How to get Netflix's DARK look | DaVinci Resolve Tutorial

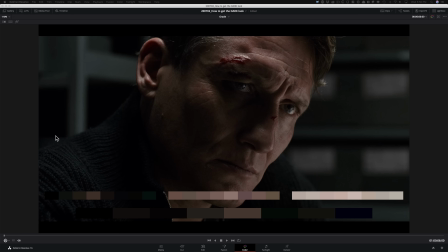257s
But if you study the deep points of this image, like the dark points of this image, those are pure black, like right here. So having a pure black point, and then creating an insane look that this is in the middle,
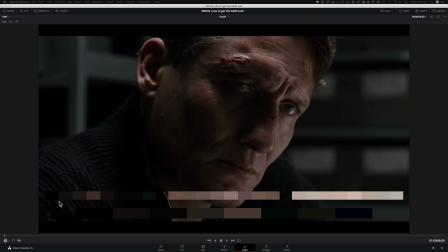273s
you can sell it easily as long as your black points are holding up, which in this case they are. So that's very important to understand. So the thing that makes this look so unique is that focus on the highlights. It has this silverish quality to it. And it's also the effect or the process is called bleach bypass,
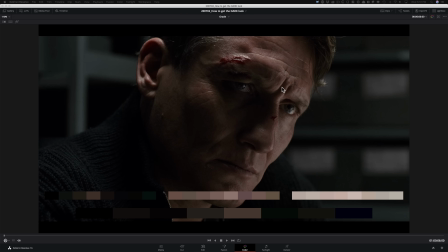291s
but obviously they're not doing a heavy bleach bypass here, but it's enough to let you know that that's what's happening here. And I'm gonna show you how to create that effect. Some movies will take it really far, like think about Saving Private Ryan.
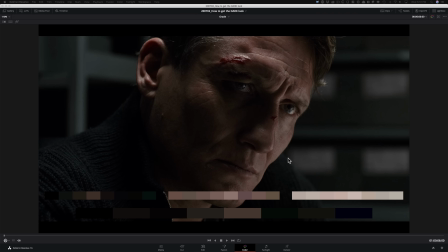306s
And when I say really far, not in a bad way. I mean, they killed it, but that was the epitome of a bleach bypass effect.
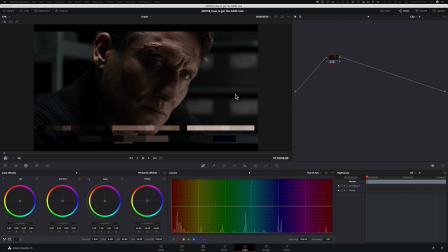312s
300 used it as well, but they're using it in a very subtle way just to create a lot of separation and drama in our contrast because then your blacks just go to nothing and then your highlights have this really nice silverish feel.
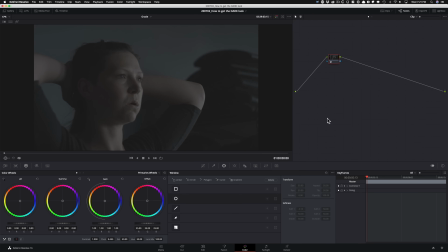328s
So that's what we're gonna be creating, okay? So this is what we're working with. Let me just play it through and see what's happening here. So one thing that I can tell right away is that the lighting is working in our favor. So that is a pretty good thing. I'm gonna park it on our hero frame, which is gonna be somewhere around here.
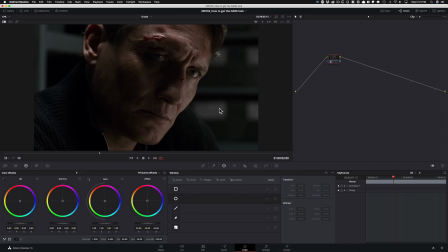344s
And so see, we got similar characteristics going on, but nothing else is alike.
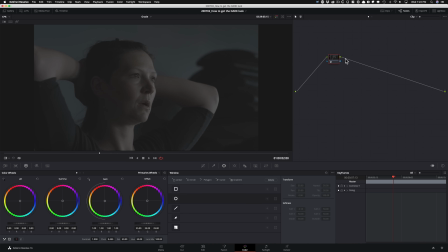350s
So we're gonna have to create that, okay? First node is gonna be my noise reduction. Second node is gonna be my balance. and let's just keep them tidy. I'm gonna move it right here. And then the next node is going to be my saturation and to create the bleach bypass effect, we're gonna be using layer mixer.
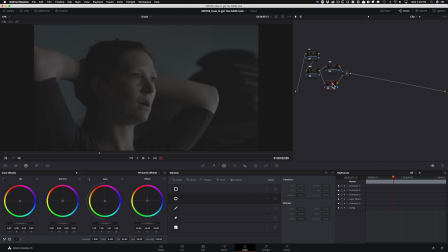370s
I'm gonna create that, put that right here and call this node our look node. Then afterwards, we're gonna create a look adjustment. Let's just keep it here, start off and then we'll build it as we move along.
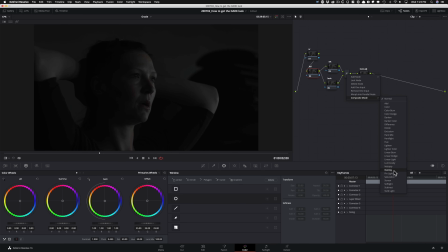385s
First thing I'm gonna do is right click here and change this to overlay. This is where the bleach bypass effect comes into play. Okay, and you can see it. The highlights are already giving us the silverish look.
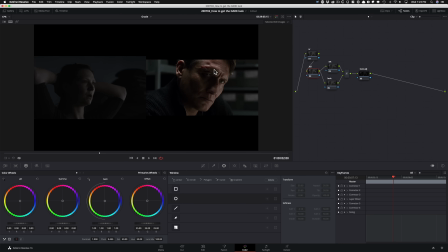400s
Okay, so that's the beauty of this effect. And we're gonna start getting in that world very quickly.
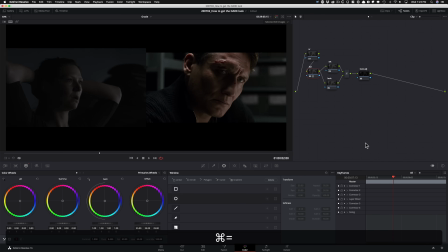406s
So just watch. First of all, I'm gonna start off with my lift gamma gain. Let's make this a little bit bigger so you guys can see clearly.
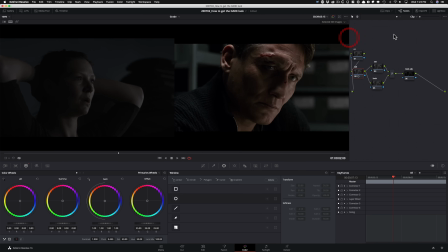413s
I'm gonna move this over and this is much better. So I'm gonna start with my gain, raise it up. Just don't be shy, raise it up and then we're gonna pull it back. I'm gonna bring my scopes in so you guys can see what's going on.
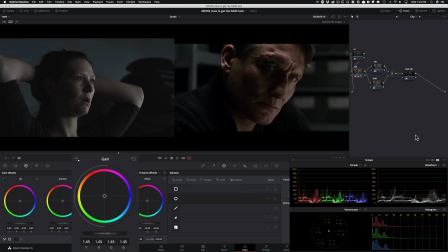429s
And now what I wanna do is I'm gonna pull my gain down a little bit and start giving it some contrast to create this punch. I wanna kind of create this kind of thing that we got going on here. to like really accentuate it, something like that.
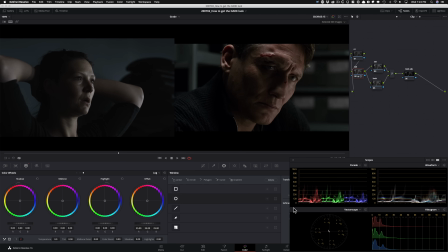444s
And now what I wanna do is just go under my log wheels and pull this down. You see right here, I wanna pull that down. Actually, you know what? I'm not gonna pull it down in this node. I'm gonna leave it as is. So let's just have that information for now. I'm gonna go under my third node, which is saturation.
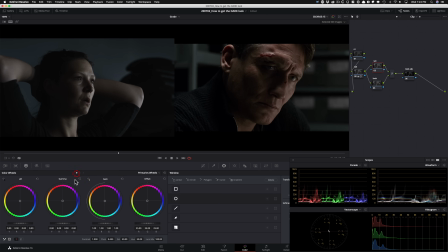461s
And let's go here, grab our saturation and crank it all the way to a hundred. Now we're seeing a lot of color separation. So if I do before, look at right here. And if I do after, see the color separation, that's very important to have. All right, so in my look node, I'm gonna go under here in my primaries bars.
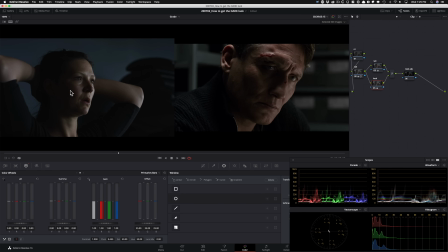480s
I'm gonna take my Luma mix and just turn it to zero so we can individually affect each channel that we wanna work on. So the first thing that I wanna do, let's start pumping in this kind of magenta into our highlights. So the way we're gonna do that is I'm gonna go in my gain, I'm gonna take my greens and I'm gonna start subtracting that.
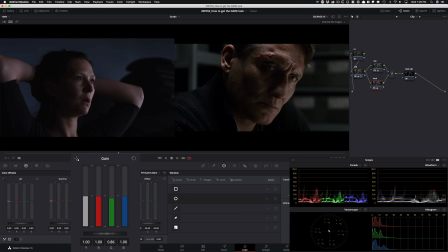500s
So see, we're adding that and obviously do too much and then come back to something like that, okay?